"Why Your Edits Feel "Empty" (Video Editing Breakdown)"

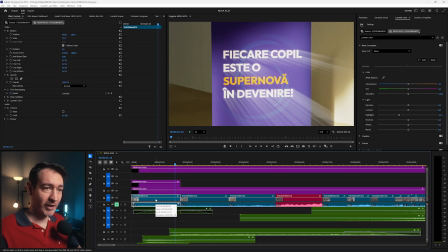7:10 Now, this is a 1080p timeline, but I usually film in 4K just to have that extra bit of reach if I need to reframe or digitally zoom in on stuff or out in post-production. So for this one, I have it at 72%.
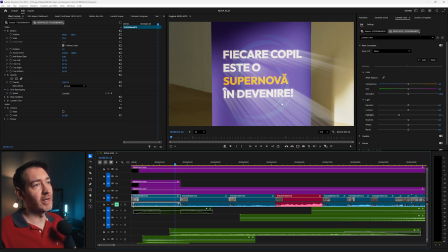7:27 I keep it at 72% because I wanted everything to be in the middle. And if you watched the video and you noticed, I mainly keep my main subjects in the middle. Why do I do that? That's because the pacing and the flow of the entire video is fairly quick.
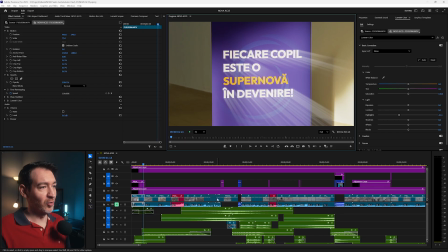7:45 A lot of videos and a lot of cuts, especially you see in this one, a whole bunch of videos and they're only on screen for like 3 or 4 frames.
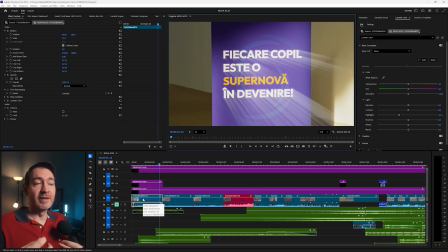7:53 And I keep everything in the middle so that the viewer doesn't have to put in the extra work of figuring out, okay, where's the subject? Where do I need to look? Since everything is in the middle, they look in the middle and that's it. We don't want our audience to do any extra work, no more than necessary at least.
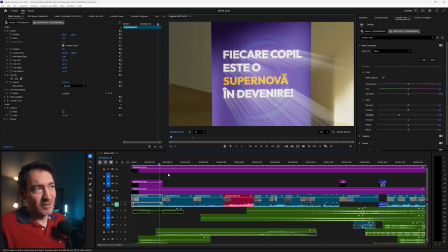8:10 In terms of the shot itself, it's nothing too crazy. It's just a banner and some text. But I wanted to start on this text just to set the tone for everything that was going to happen afterwards. And what better way than the tagline?
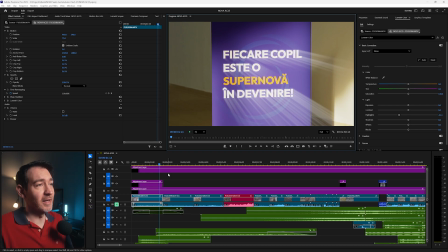8:25 Every kid is a supernova, or can become a supernova, because this is what the competition is all about. Getting their kids to their absolute best at their specific ages, because if you've noticed from the video, it starts for like 4 or 5 years old all the way up to 10.
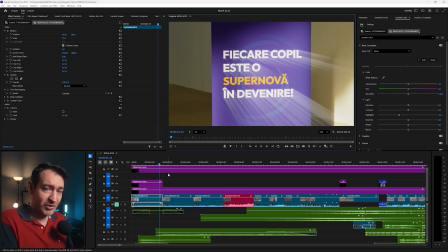8:43 So they're really small. This isn't a pro competition. It's more for amateurs, just to get the experience. And this lends itself to the music as well, because the very beginning of the song is very chill. We want to build anticipation, or at least that's what I wanted to build in the beginning of the video.
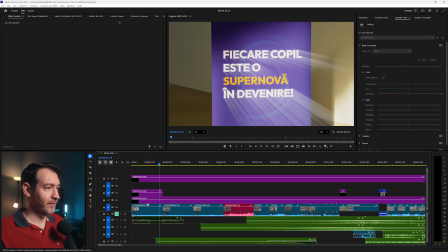9:01 Let's talk about what I have here in terms of adjustment layers. This is your LUT.
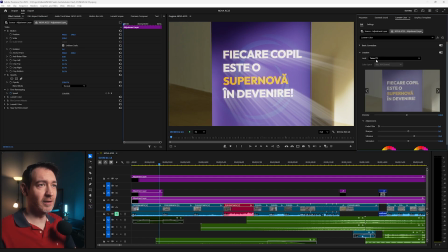9:08 So if I go into creative, I have a LUT that I applied here. It's called Tweed 71. Everything was shot in Vlog. I added some vibrance just to get a bit more color, messed around with the highlights,
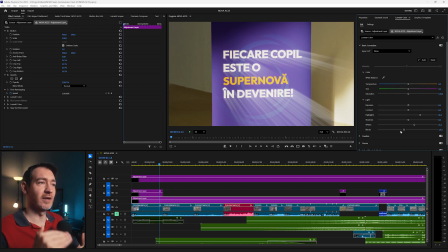9:21 messed around with the whites and the blacks, just to get everything, get the exposure somewhere where I thought it should be. And other than that, have I played with the curves, toned down the saturation of the reds because they were a bit too hot,
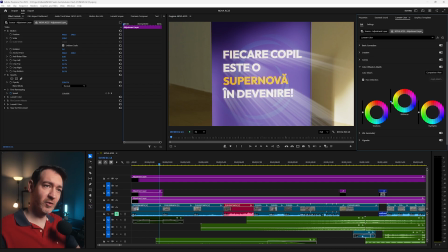9:36 messed around with the color wheels, midtones a little bit down. So this is the adjustment layer. This is just basically my color grade. And the top adjustment layer, what I like to do, especially for YouTube, is bump up the contrast by 20 and also bump up
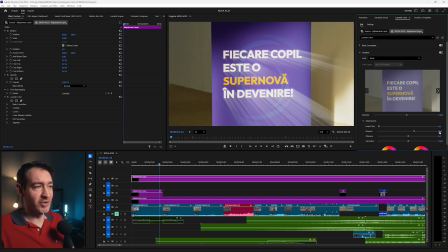9:55 the sharpness, because with YouTube's compression, it's not going to be the exact same. So that's why I add, and I add this adjustment layer to mainly all of my videos that I post on YouTube, including this one that you're watching right now. This other adjustment layer is this effect right here.
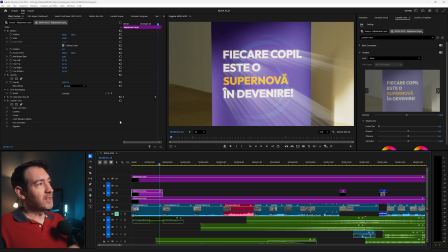10:12 When I started to edit this video, I knew that I wanted, Adobe just released the new Film Impact dashboard and all of the effects. So I knew I wanted to try those out and see what I can actually get with them. And the first one, the one that I tried on this shot was the volumetric ray effects.
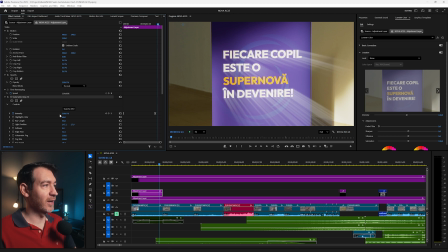10:29 And you see here I have keyframes, they ramp up from 0 all the way to 100%. Now, granted, this effect, the way it looks, it is a bit cheesy.
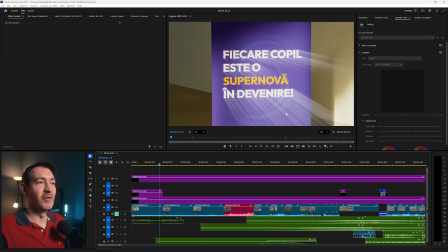10:40 It's a bit too much. You probably wouldn't do this in any other video. But for this video, especially considering that the video is for kids and their parents, I think it works. And it's a nice way to highlight the tagline as well and give it an extra oomph to tell people,
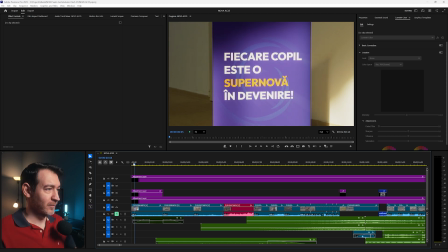10:58 to tell the audience that are watching the video, this is what this is all about. So this is it, just the effect, a little bit of movement.